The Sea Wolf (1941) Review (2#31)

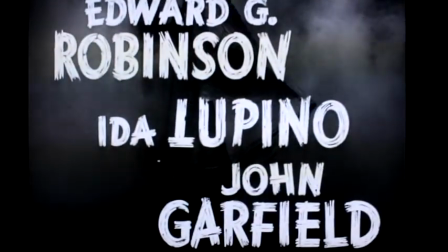Here it is, the last day of my 31 films in 31 days. Here, we're finishing strong with one of my favorite films of all time, The Sea Wolf.
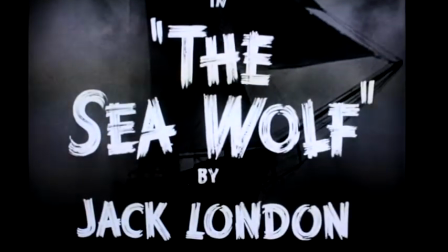The film is an adaptation of a Jack London novel of the same name.
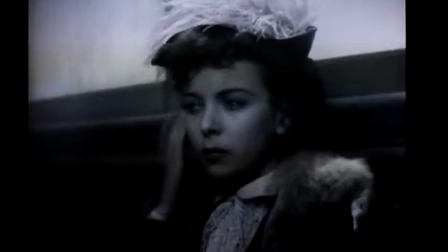After an accident, two survivors of a sunken ship, played by Ada Lupino and Alexander Knox, are taken aboard a ship called The Ghost.
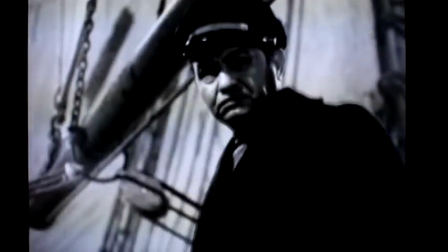The ship is run by a ruthless skipper by the name of Wolf Larson, masterfully betrayed by Edward G. Robinson.
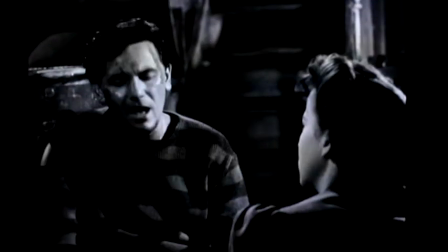Larson enjoys torturing his crew. One of the crewmen, played by John Garfield, feels it's time Larson had a taste of his own medicine.
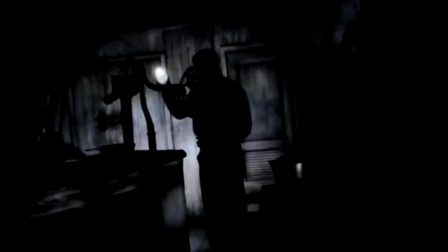That's the best way I can describe the plot without giving too much away. Robinson, as I said before, is fantastic.
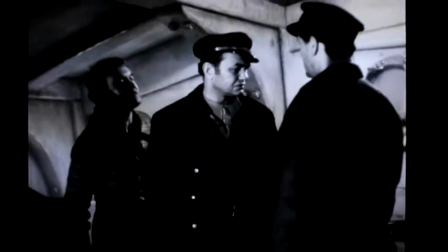He again shows off how versatile of an actor he was. Larson is easily Robinson's most complex and interesting character.
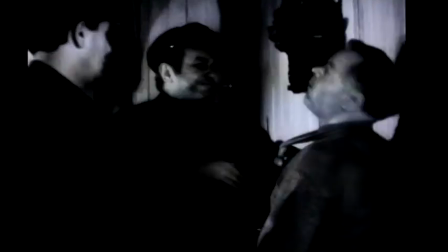His demeanor is so sinister and unpredictable, you never know what he's gonna do next. And when he does do something, it's always despicable.
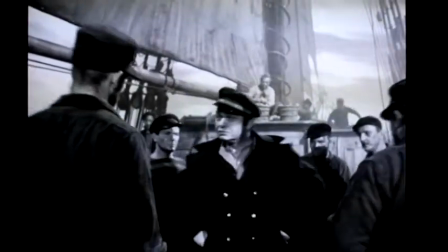Even though Robinson wasn't a very tall man, you feel the power his character holds.
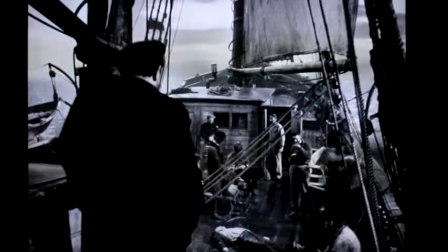There are so many scenes where it's just Robinson watching over his crew, and it's enough to make you feel uneasy.
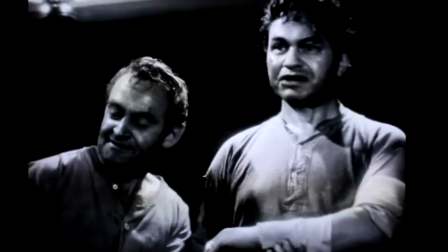The supporting cast does a great job, too, but it's hard not to only focus on Robinson because he's so great.
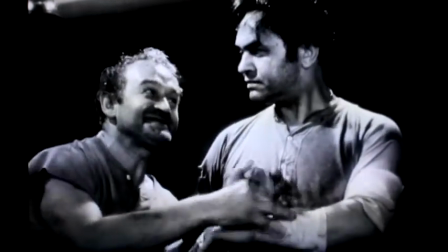Barry Fitzgerald is the only other person who rivals Robinson's performance. He plays a real scoundrel named Cookie and has an evil laugh.
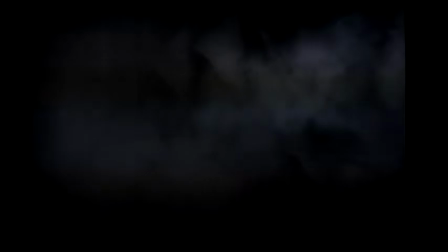The cinematography is haunting. The use of fog to complement the slow-moving ship makes it feel like, well, a ghost.
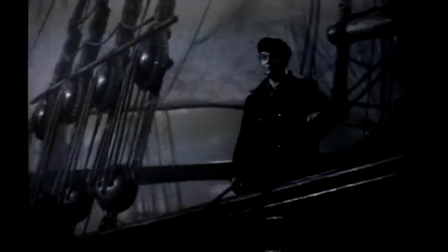Jesus, it took me five years to figure that one out.
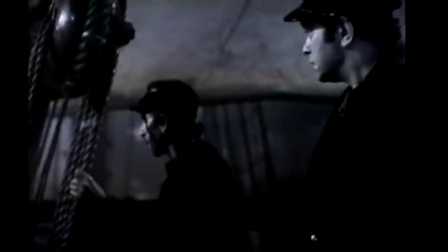At a glance, it might seem like this is a horror film because of the abundance of fog in every scene and its foreboding atmosphere, But it never feels distracting.
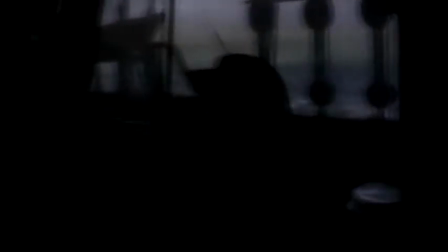It just feels like they're blending genres. The director, Michael Curtiz, always had a talent for blending genres with films, and this is no exception.
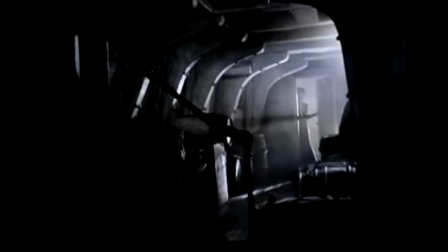The score is fantastic. It varies from loud and boisterous to quiet and elegant.
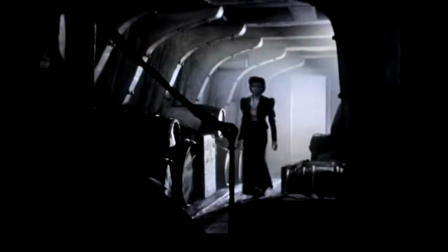Even though it has large variations, it always feels appropriate and can easily be identified as one score to one movie.
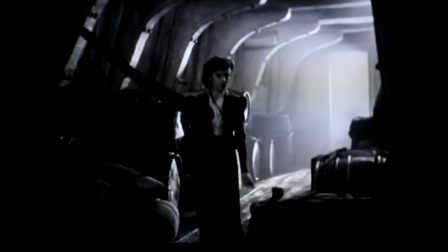It's striking to me that this film isn't fondly remembered.
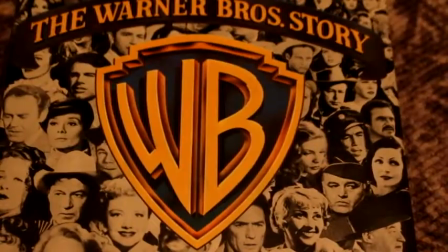Not only was it one of the biggest films of 1940, but according to the book, The Warner Brothers Story, it was Warner Brothers' highest-grossing film that year.
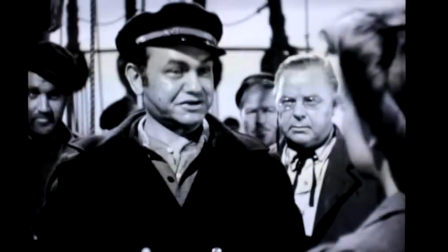It's a very intriguing story that doesn't follow a lot of traditional Hollywood techniques when telling a story.
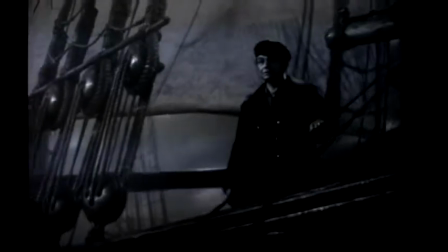To me, there really is no main character. I think the ghost itself is the main character.
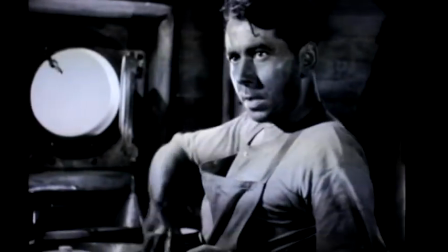Sure, people argue Alexander Knox is the main character because of his progression, but you spend an equal amount of time with everyone.
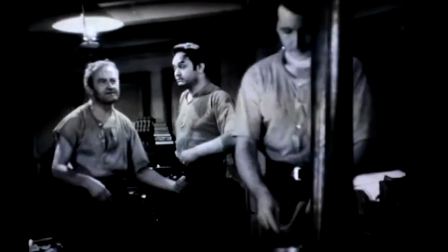So the argument of who's the main character is really up for debate. My favorite scene is when Alexander Knox is pushed to the edge by Barry Fitzgerald.
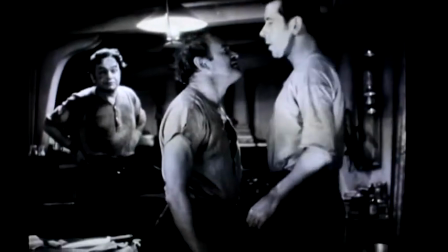Knox, throughout most of the picture, has been calm and collective, and has verbally expressed his disgust with Larson's ways.
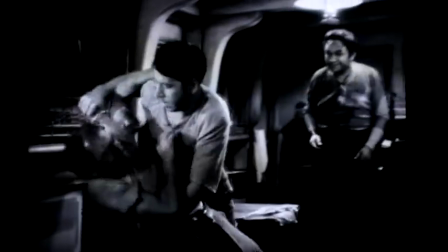But after a long time of abuse, he reaches a tipping point and lashes out at Barry Fitzgerald.
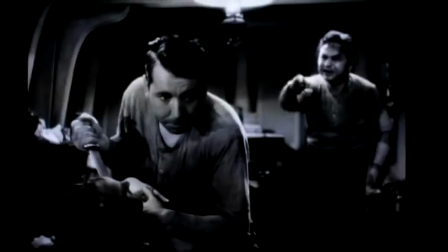Robinson relishes the crumbling of Knox's humanity and eggs him on to kill Fitzgerald.
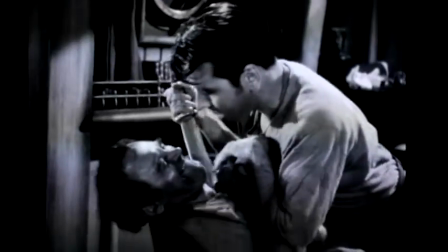He practically begs him to do it. This scene shows how vulgar his character is, and makes the audience realize that this man has no value for human life.
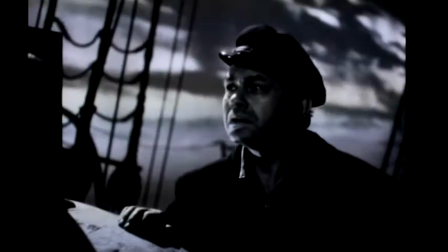He enjoys death as much as a child enjoys a candy bar. Someone once described this film as a film noir at sea, and yeah, that's pretty accurate.
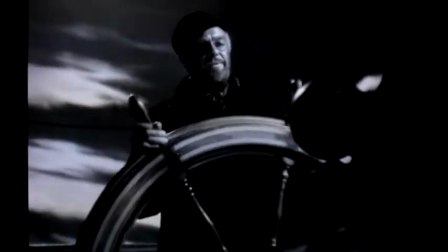It has all the suspense and stylistic elements of a noir that make it stand out compared to all the other films that deal with voyages at sea.
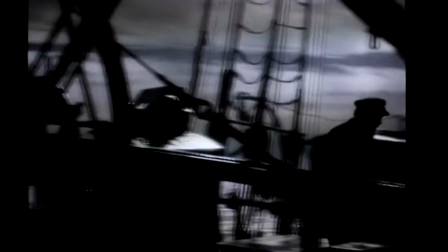It gives it a unique spin that allows it to flourish as its own thing. For the longest time, this film wasn't available on DVD.
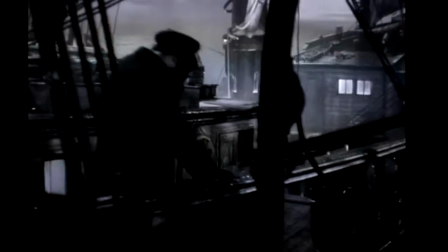It frustrated me so much that I wrote one or archive a letter asking if they'd ever release it. They told me it could be.
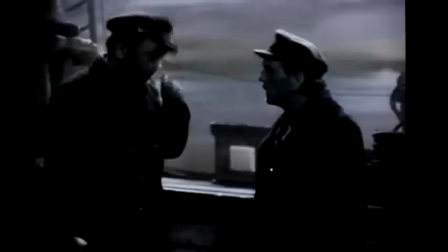Five months later, they finally released it on DVD and Blu-ray. I'd like to think I had something to do with it finally getting released.
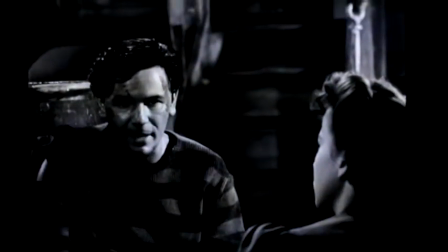Hey, you know what I just realized? I book-ended this thing with two John Garfield films. I started with Four Daughters and ended with The Sea Wolf.
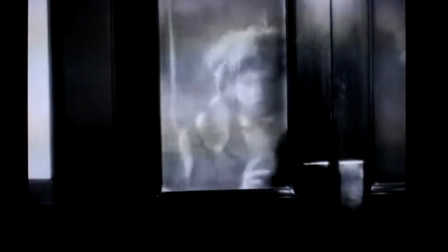Funny how things work out like that. This is an exceptionally good film that I feel deserves to be seen by more people.
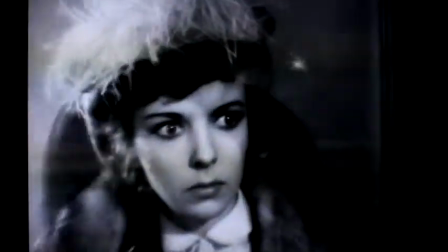It's phenomenally acted, exceptionally shot, cleverly written, and has an unforgettable score.
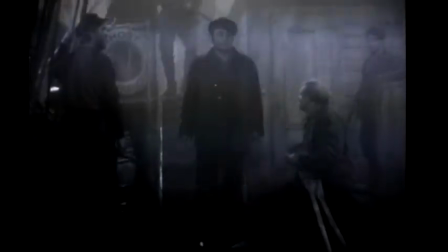What more could you ask for from a movie? If there was one movie out of the 31 I reviewed I could recommend the most, I'd recommend The Sea Wolf.